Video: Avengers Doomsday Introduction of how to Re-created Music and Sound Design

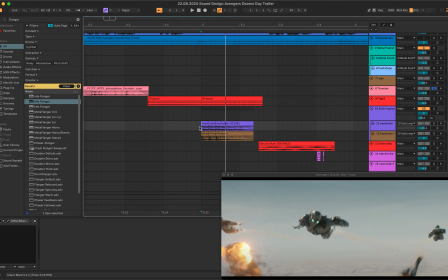(36:36)
these machines are exploded, so I added the explosion sound with combining these two sounds
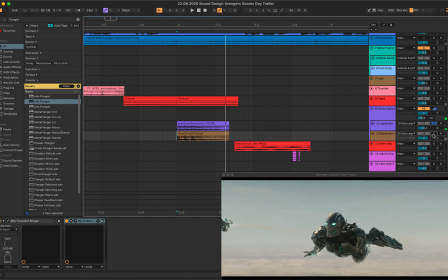(36:46)
and this.
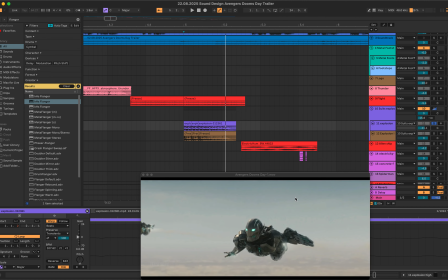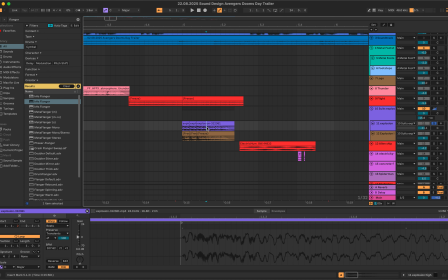(36:56)
So this sound originated from
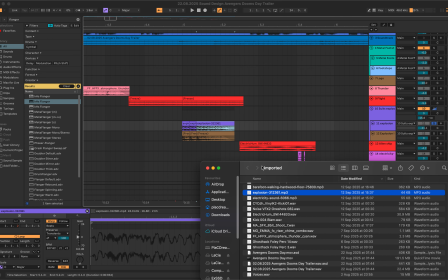(37:04)
this sound,
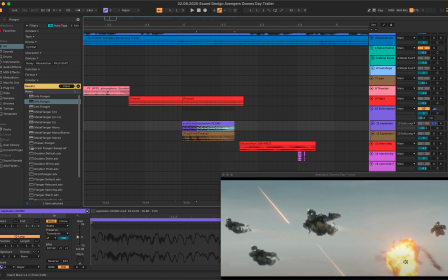(37:06)
but I cut them so that in the video they are exploded separately, so I cut it into 3 parts.
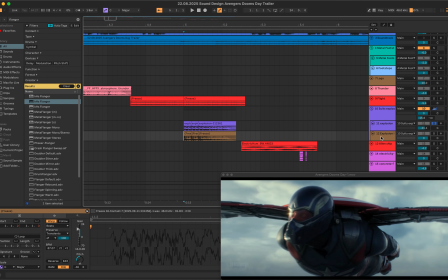(37:17)
They are same sound, but still it's worthy to separate it. And as you can hear, the sound itself is with high frequency rather than low frequency, so I wanted to add more low frequency,
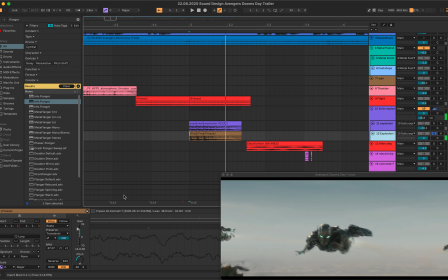(37:34)
so I added the sound, but decreased the pitch, increased the gain,
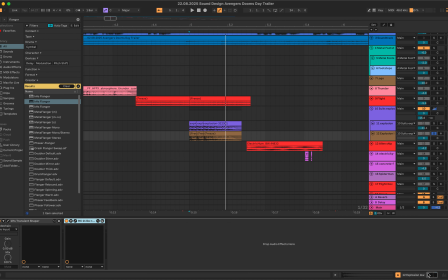(37:43)
and by using transient shaper, it's called like attack sound. Basically, it's emphasize the explosion sound, and also the original sound is
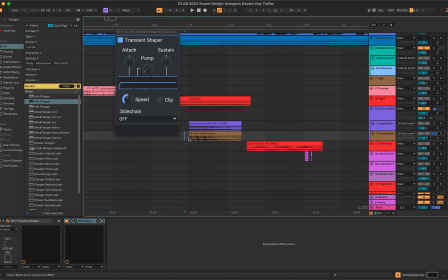(38:01)
this acoustic sound, taiko or like low tone sound, and it also contains a reverb itself, so I needed to remove the reverb sound for clear sound design, so I used the reverb from RX11. If it is not with it,
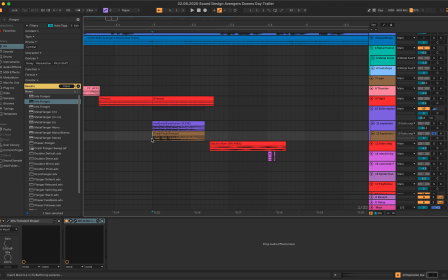(38:22)
sound like that, but if the sound less than before.
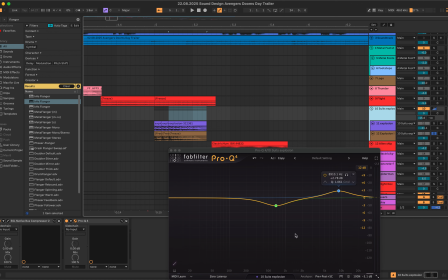(38:33)
As I said, reducing mid frequency so that the sound can be clearer, and the high frequency as the explosion contains high frequency as well, and it doesn't have clear high frequency sound, so I just boosted slightly.
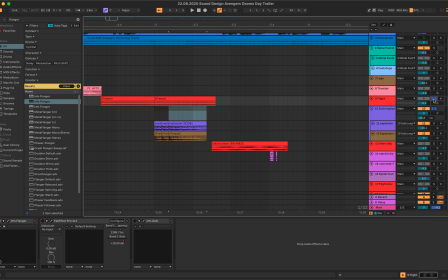(38:52)
The whole thing for that scene sounds like this.
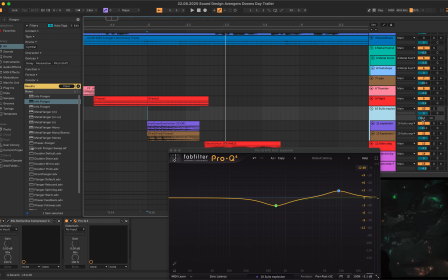(39:00)
And also there's reverb, so you can hear the sound with kind of reverb sound.
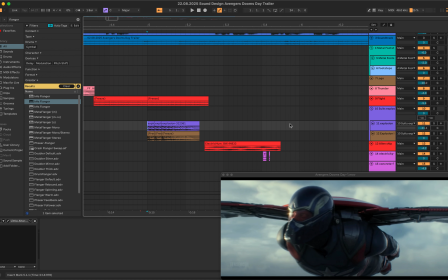(39:06)
If it's not with it, the explosion sound will be like this.
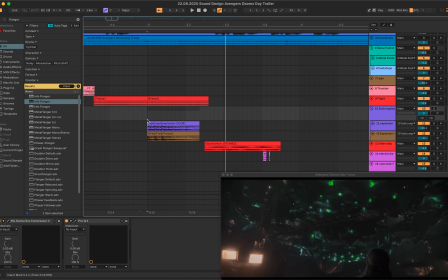(39:14)
It's caught instantly, but with it, and
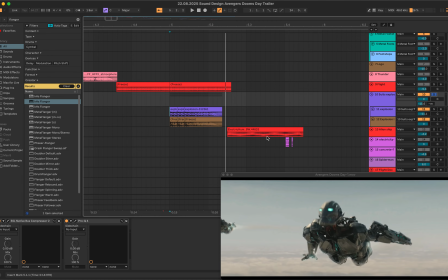(39:20)
you can hear some slightly reverb sound. And after that, the scene is also changed,
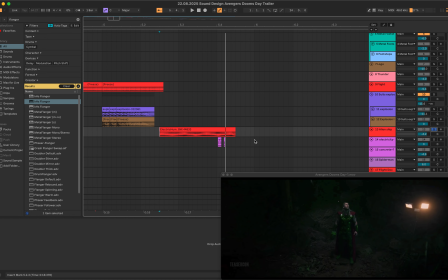(39:29)
like this alien style ship something.
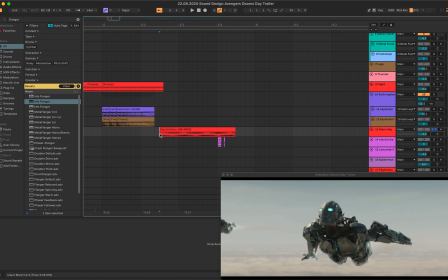(39:35)
So it's just reminded me kind of electricity sound.
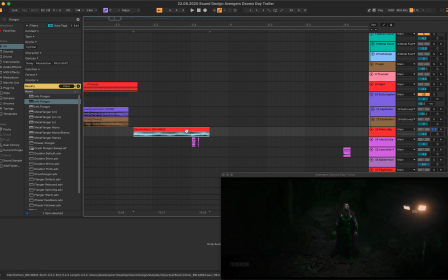(39:42)
I just used the sample without any change. As you can see, there's a kind of small sparkles twice, these two. So I separated to 2,
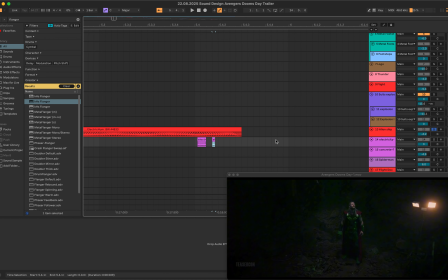(39:59)
which this one is louder and the latter one is smaller volume, which is like that.
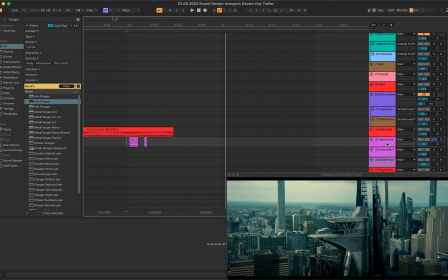(40:10)
Of course, use reverb inside as well, like that. And move on to the next, starting from this scene, because the scene I just showed you, there's no sound at all.
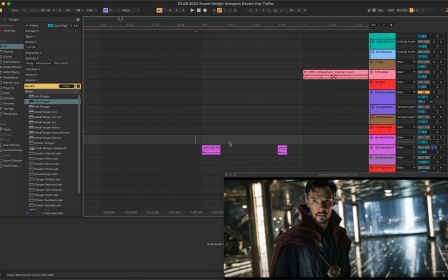(40:25)
Any movements, there's nothing, movements or just wind sound or something like that.
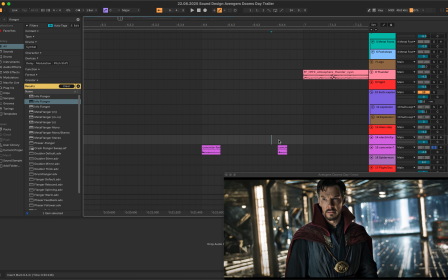(40:32)
They all not anywhere in these scenes.